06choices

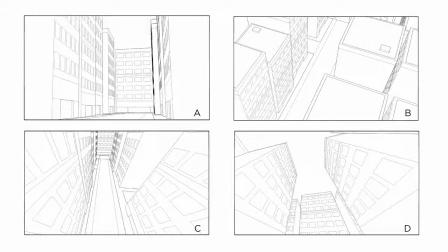254s
But in the case of this extreme upshot where I'm looking from street view way up at these tall buildings, it really does give a good sense of height and depth.
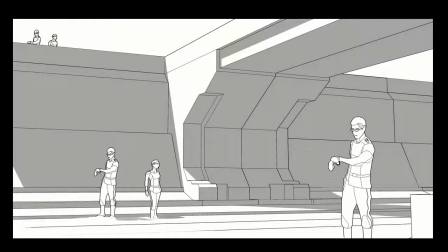266s
Finally, we're going to apply these same ideas to a larger and more complicated sci-fi scene, one that's got some stand-in characters. So in this first one, you can see there's a nice sense of depth. It's not a very exaggerated angle.
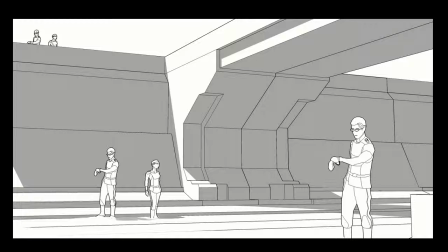280s
The perspective points are far away off the composition. And you can see there's a nice sense of foreground, middle ground, and background. And the height of the characters does a good job explaining how much depth is in this image. I know that the guy up front is probably about 6 feet tall, so the people in the upper left-hand corner are relatively far away.
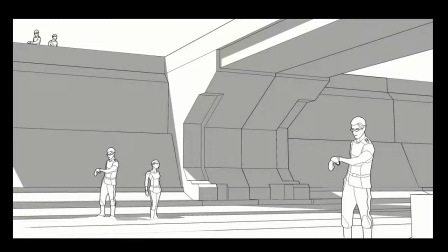299s
Here I've moved to a different part of the scene,
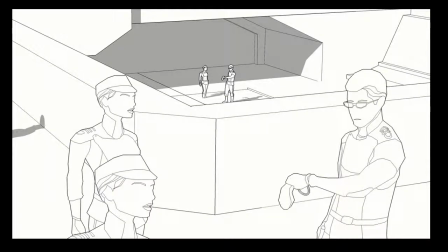303s
and I've got characters in the extreme foreground, and they're standing next to sort of a railing, and then down below them are some other people in the background. Once again, this has a good sense of foreground, middle ground, and background. And I'm also not using very extreme perspective in this image. The perspective points are reasonably far away from the composition.
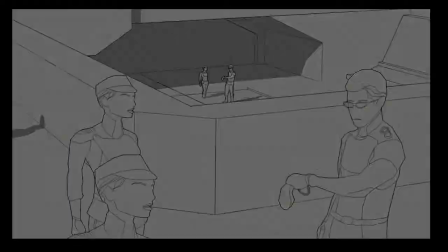324s
So this here is more of like an establishing shot.
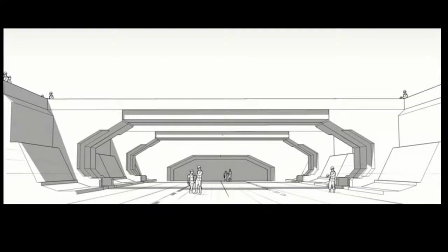327s
You might use this to describe what this whole space looks like to the viewer before you push in for close shots. And as you can see, this is almost like a one-point perspective because I've got the vanishing point straight in the middle of the composition, and everything points straight at it. Here we're raised up a bit.
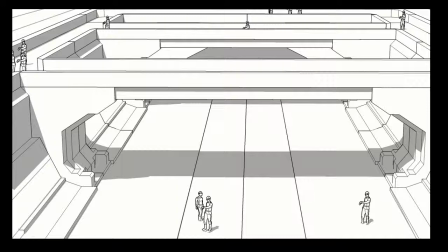346s
This is sort of a descriptive camera angle, once again to give a sense of the space itself. It feels a bit emotionally removed. You're not really right in the action, but it does a good job to just sort of explain the layout.
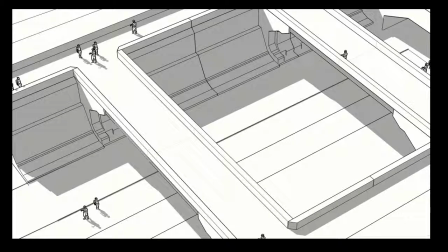360s
Now I've moved the viewpoint even higher, and this is a bit more like that helicopter shot. It does a great job at explaining the layout of the scene, but feels a bit emotionally removed.
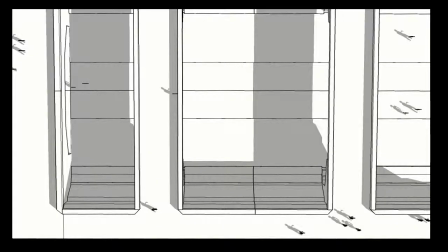371s
And finally here, this is a straight down shot. And at this point, it goes from being descriptive to being pretty confusing. Unless you knew what this scene already looked like, a shot like this would not tell you very much. So there may be a time and place to use this kind of a camera angle,
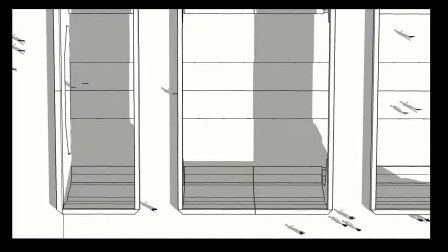389s
but use it cautiously because, as you can see, the end result is sort of abstract.
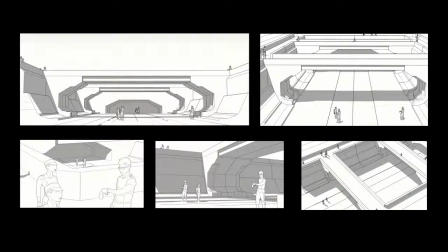396s
Now, as you move forward as an artist, perspective is going to feel less and less like a burden. It'll just be kind of like breathing. So you'll stop worrying so much about technique and really start worrying more about compositional choice, storytelling.
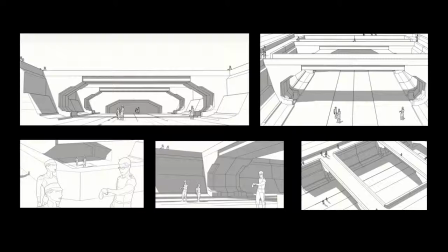410s
Because these are the things that a viewer is really going to see. They're not going to care so much about your ability to draw in perspective. It's just assumed that you know how to do that. But once you get the hang of that stuff, it becomes really exciting to just think about the language of story. Because after all, that's really what illustration is all about.